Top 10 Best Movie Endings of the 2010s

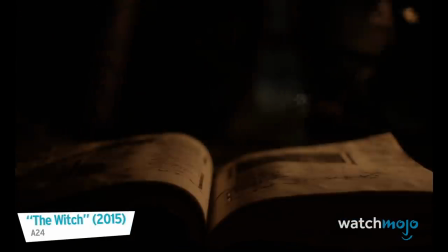0s
A great conclusion is hard to come by, but oh so satisfying when you find one.
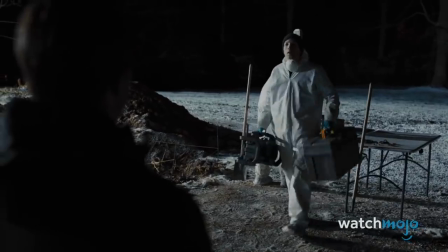5s
Welcome to WatchMojo.com, and today we're counting down our picks for the top 10 best movie endings of the 2010s.
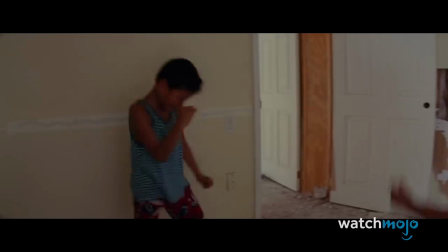12s Party with beer! Party with beer! Party with beer!
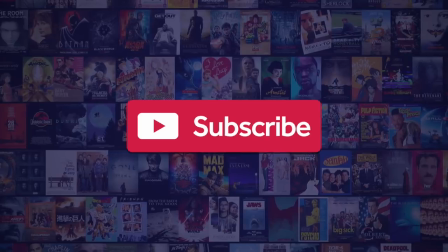18s
Before we begin, we publish new content every day, so be sure to subscribe to our channel and ring the bell to get notified about our latest videos.
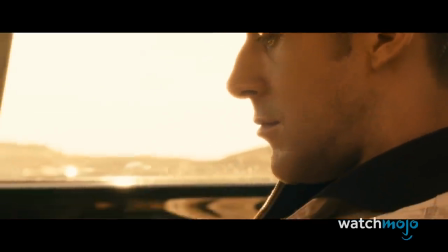26s
For this list, we're looking at the best movie endings of the decade so far. We know there's a few years left to go, but these endings are gonna be hard to beat.
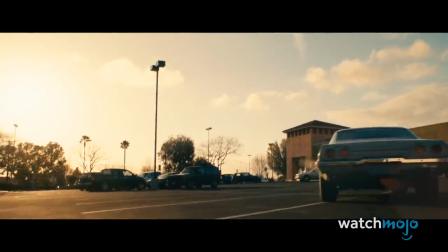35s
Obviously, beware of spoilers in the video ahead. Number 10, Birdman.
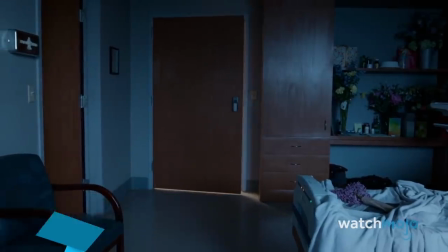41s Dad? Dad?
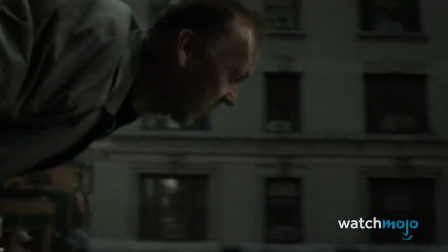46s
Alejandro G. Iñárritu's 2014 film stars Michael Keaton as an actor living in the shadow of his time playing a famous superhero.
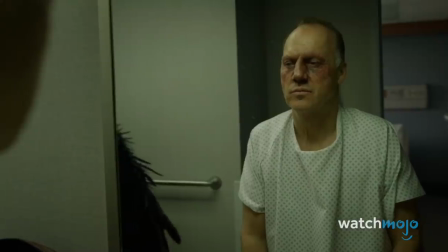53s
So yeah, this one's pretty meta. Full of breathtaking long takes and furious drum solos,
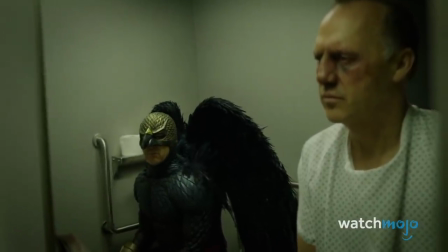59s
the film is a captivating look at fame and depression that frequently throws viewers for a loop with doses of magical realism.
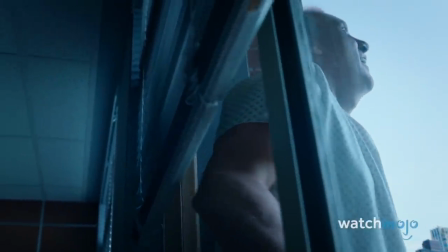66s
The film looks like it's going to end on a down note when a despondent Keaton appears to commit suicide after throwing himself from a hospital room window.
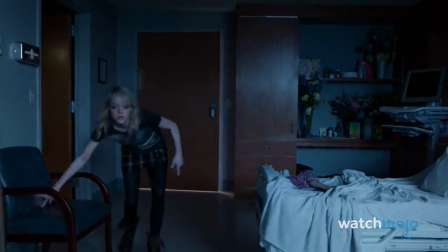74s
But the final reaction of his daughter as she looks skyward instead of down indicates it may be a happy ending after all.
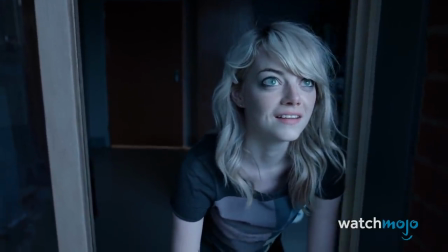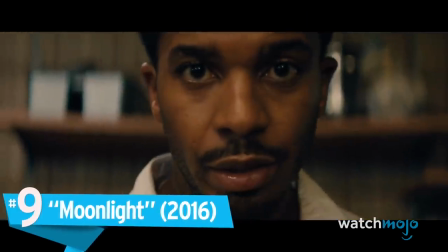86s
Number 9, Moonlight.
What can I get you? Is that wrong?
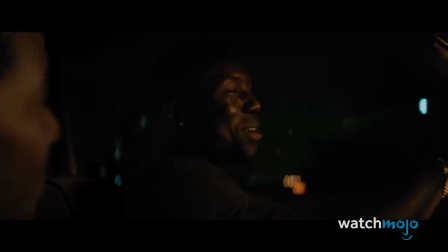92s
The only thing that got us more emotional than the surprise win that Barry Jenkins' film had at the
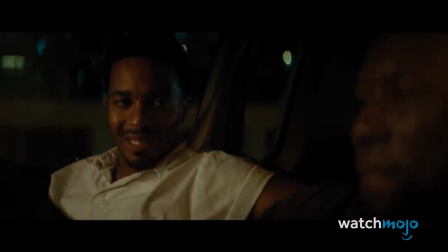98s
2017 Oscars was the ending of the film itself.
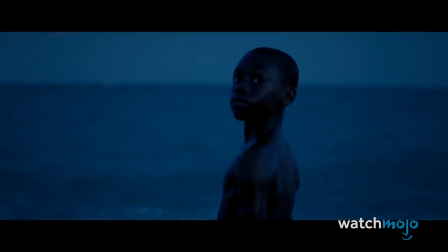101s
The powerful story of a gay black man living in Miami, the film explores themes of masculinity and identity,
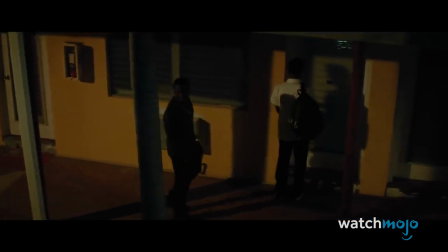108s
as it follows main character Chiron through three stages of his life.
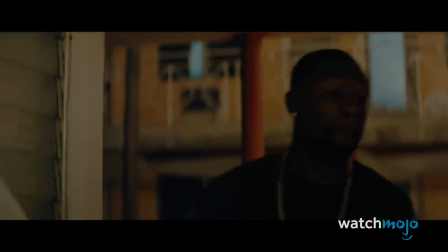112s
The final segment sees Chiron, now an adult, return to Miami and reconnect with his former lover Kevin.
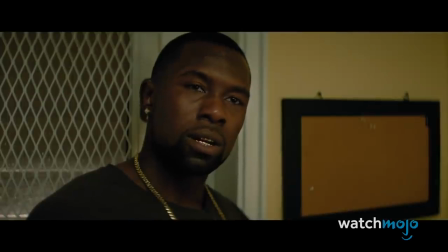119s You're the only man that's ever touched me.
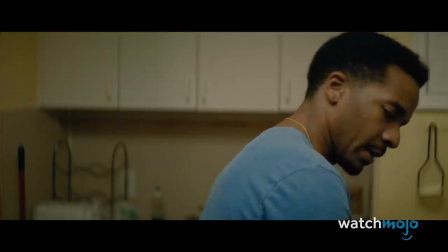121s
As you might expect, old emotions come bubbling up to the surface, especially given how Kevin has seemingly moved on with his life.
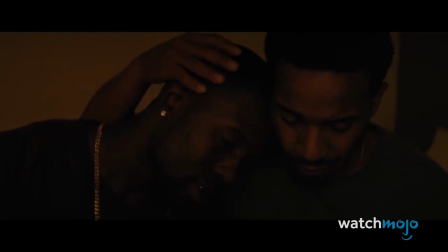128s
It's no wonder the film won an Oscar, eventually. Number 8, The Florida Project.
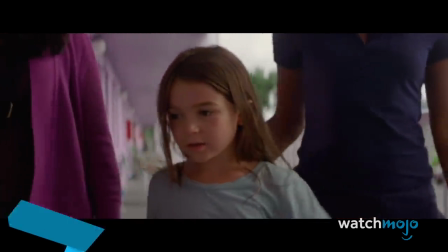134s Why did he say I was going to another family?
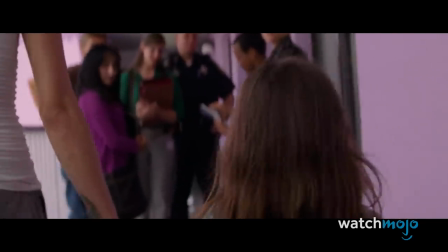137s
Disney World may seem like a happy place, but this hard-hitting film explores the poverty and hardship experienced by those living just outside the walls of the fabled theme park.
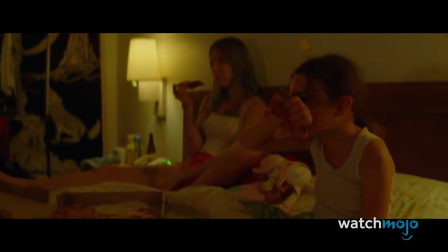146s
The film follows Mooney, the child in a family constantly struggling to make ends meet,
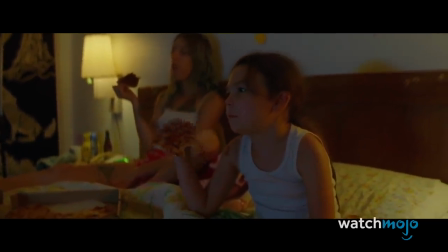151s
a situation made all the more bitter thanks to their frequent exposure to the well-off tourists they frequently encounter.
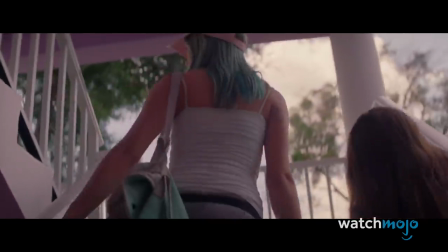157s
In the film's final scene, Mooney flees when Child Protective Services arrive at her home.
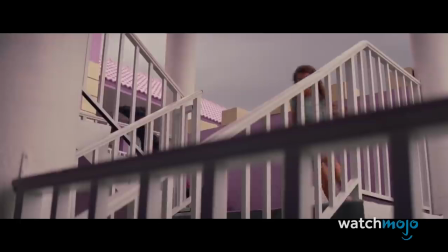162s Hi there! Mooney!
After finding her close friend Jancy, the two flee into the park.
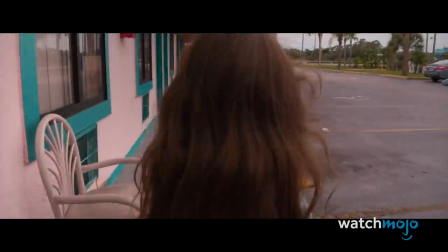168s
Whether the final scene is real or a fantasy is unclear, which ends the film on a beautiful and enigmatic note.
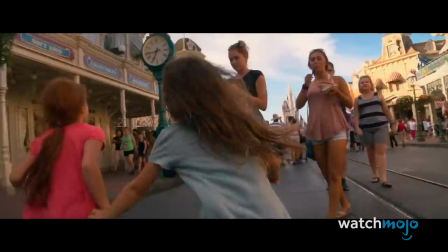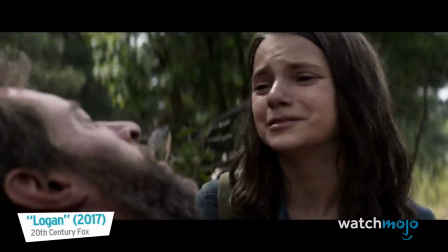183s
Number 7, Logan.
Take your friends and run.
Hugh Jackman's final outing as Wolverine was only ever going to end two ways,
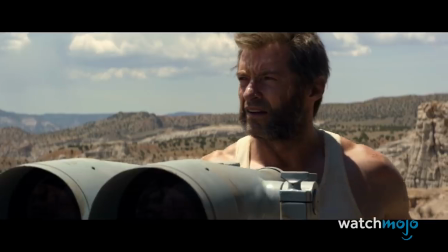192s
with the former X-Man riding off into the sunset, or with his years of dodging death finally catching up to him.
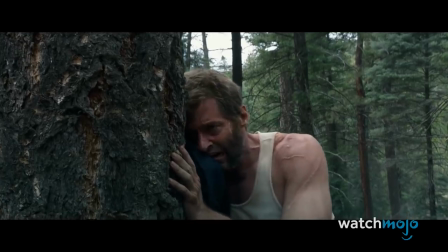198s
As much as we would have liked a happy ending for Wolverine, the tearjerker ending is just too good to pass up.
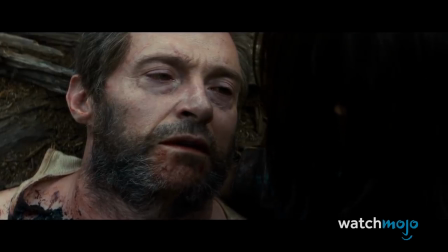204s Don't be what they made you.
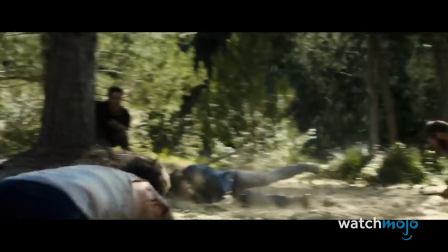206s
After a pitched battle with his younger clone to save a group of mutant children, including his genetic daughter, the legendary character meets his tragic end.
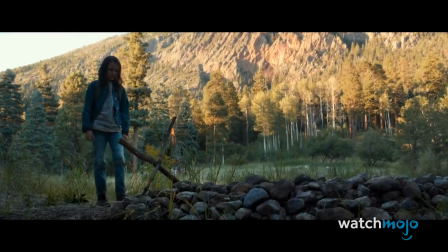214s
The final shot of the movie sees his grave marked with a simple X, reminding us that he was an X-Man up until the very end.
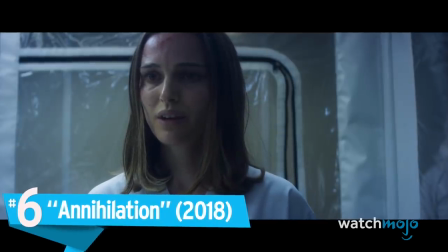222s
Number 6, Annihilation.
You aren't Cain.
A true sci-fi mindbender,
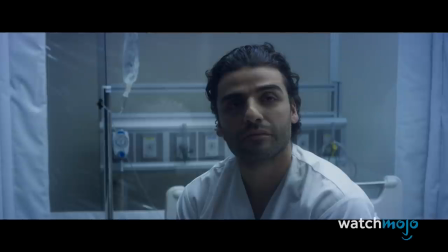227s
this film by Ex Machina director Alex Garland sees Natalie Portman playing a
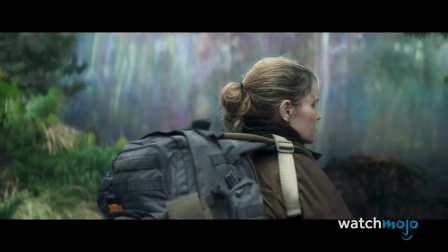232s
scientist who must venture into an area cordoned off by a mysterious wall known as the Shimmer.
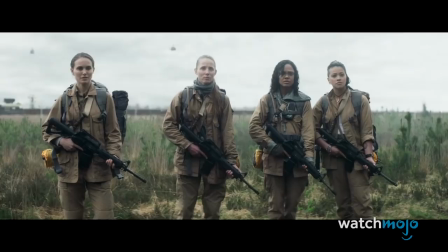237s
There, she and her team find bizarre mutated animals and other strange phenomena.